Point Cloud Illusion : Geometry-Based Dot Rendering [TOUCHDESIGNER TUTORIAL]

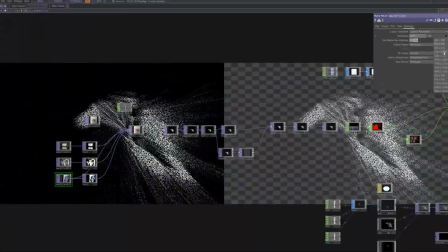[14:52]
I will add multiple images to create a more complex effect. Adding several image files will generate different atmospheres and textures.
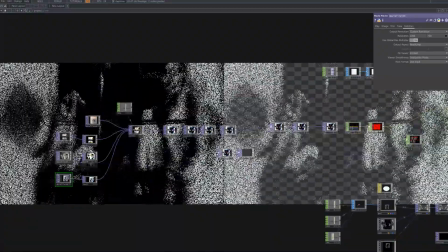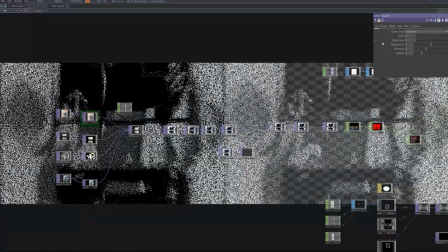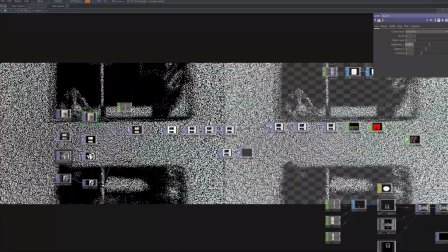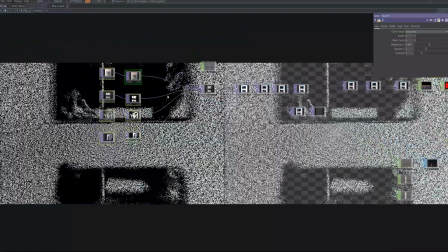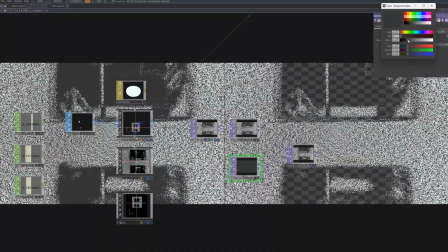[15:40]
Let's adjust the color of the constant matte.
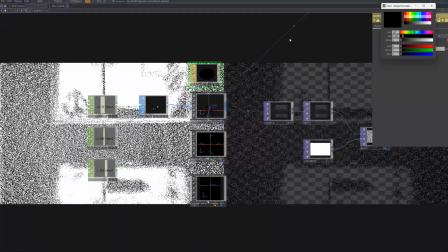[15:43]
Changing the color in the constant matte allows you to control the base color of the points, which helps change the overall mood and color scheme.
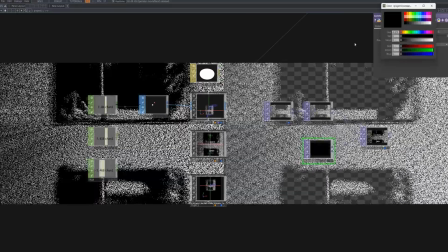[15:51]
this step is crucial for enhancing the visual expression of the point cloud effect
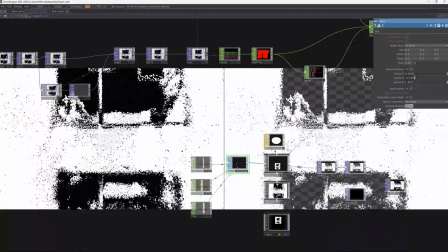[15:59]
i will increase the size of the box to create a more solid and heavy appearance increasing the size will make each point appear larger
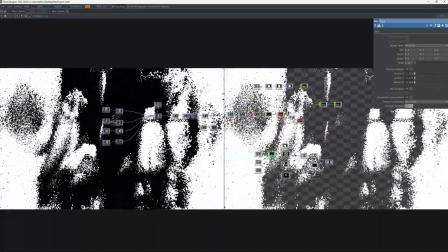[16:07]
giving a more blunt and weighty impression enhancing the visual impact of the point cloud effect i
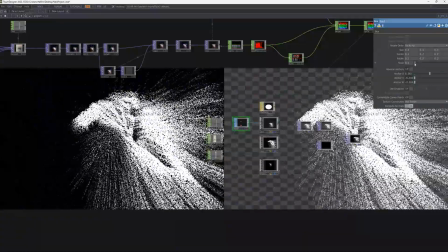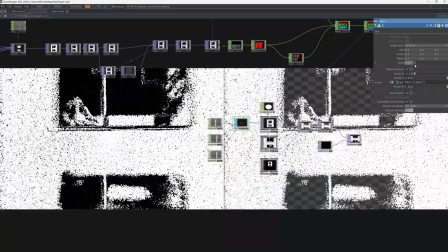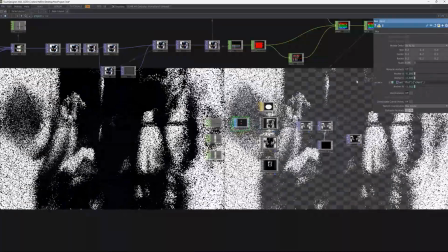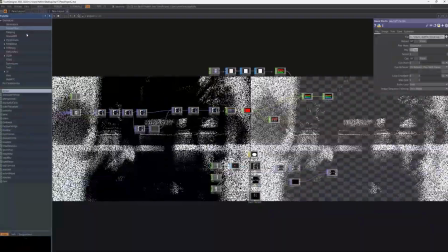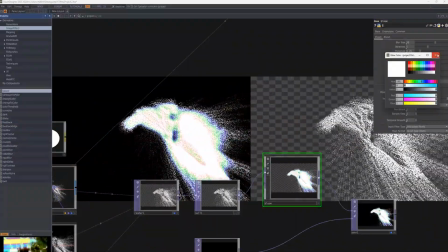[16:59]
will add a bloom filter on top of the point cloud to create to soft glowing effect the bloom filter highlights the bright areas
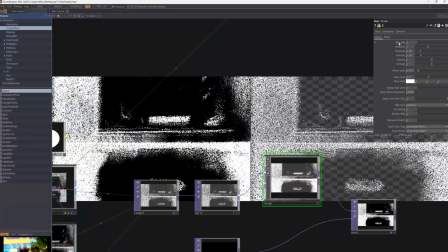[17:05]
and adds a glowing effect giving the visual a more smooth and ethereal look finally
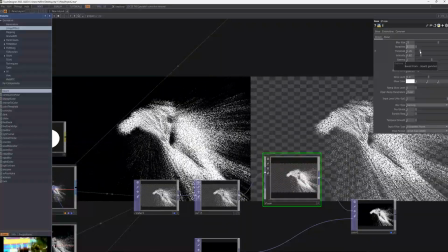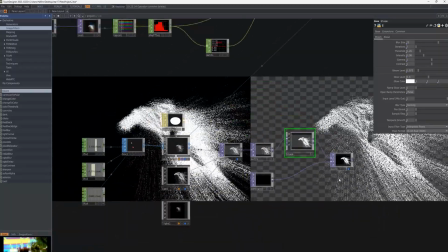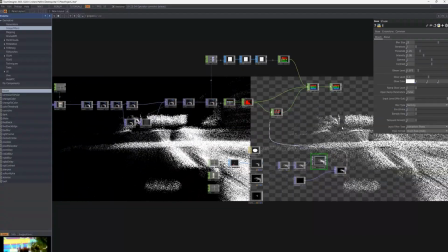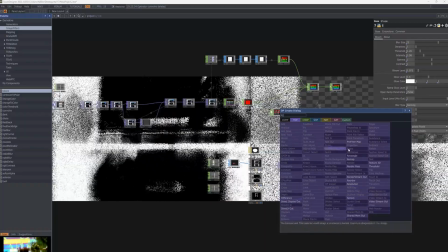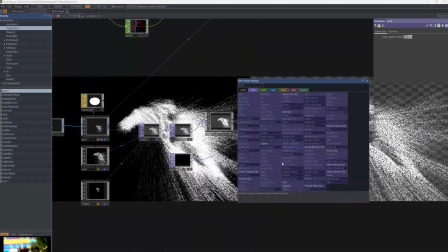[17:35]
connect resolution out and movie file out to prepare for output resolution sets the output resolution out
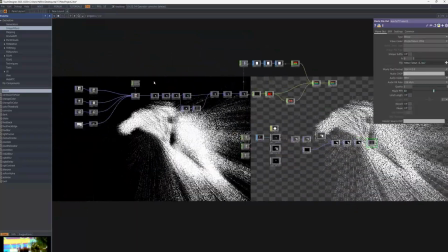[17:42]
displays the final result on the screen and movie file out allows you to save the result as a video file and
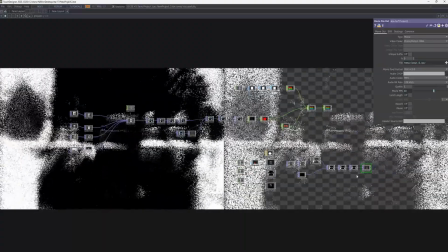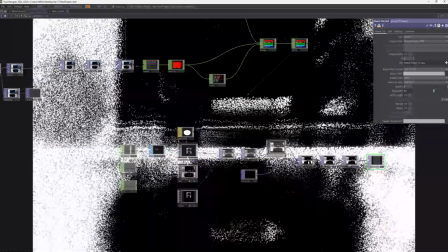[17:56]
that's the end of the point cloud illusion geometry based dot rendering tutorial. I hope you enjoy creating your own unique 3D dot effects through this process.
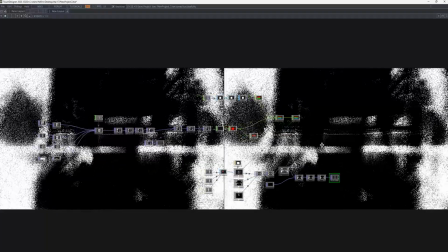[18:06]
Feel free to experiment and create even more creative outcomes. You can download the point cloud file from my Patreon.
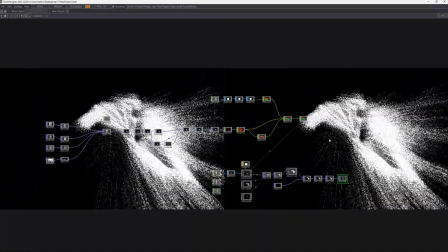[18:12]
Feel free to grab the file through Patreon and experiment with different ideas. Thank you.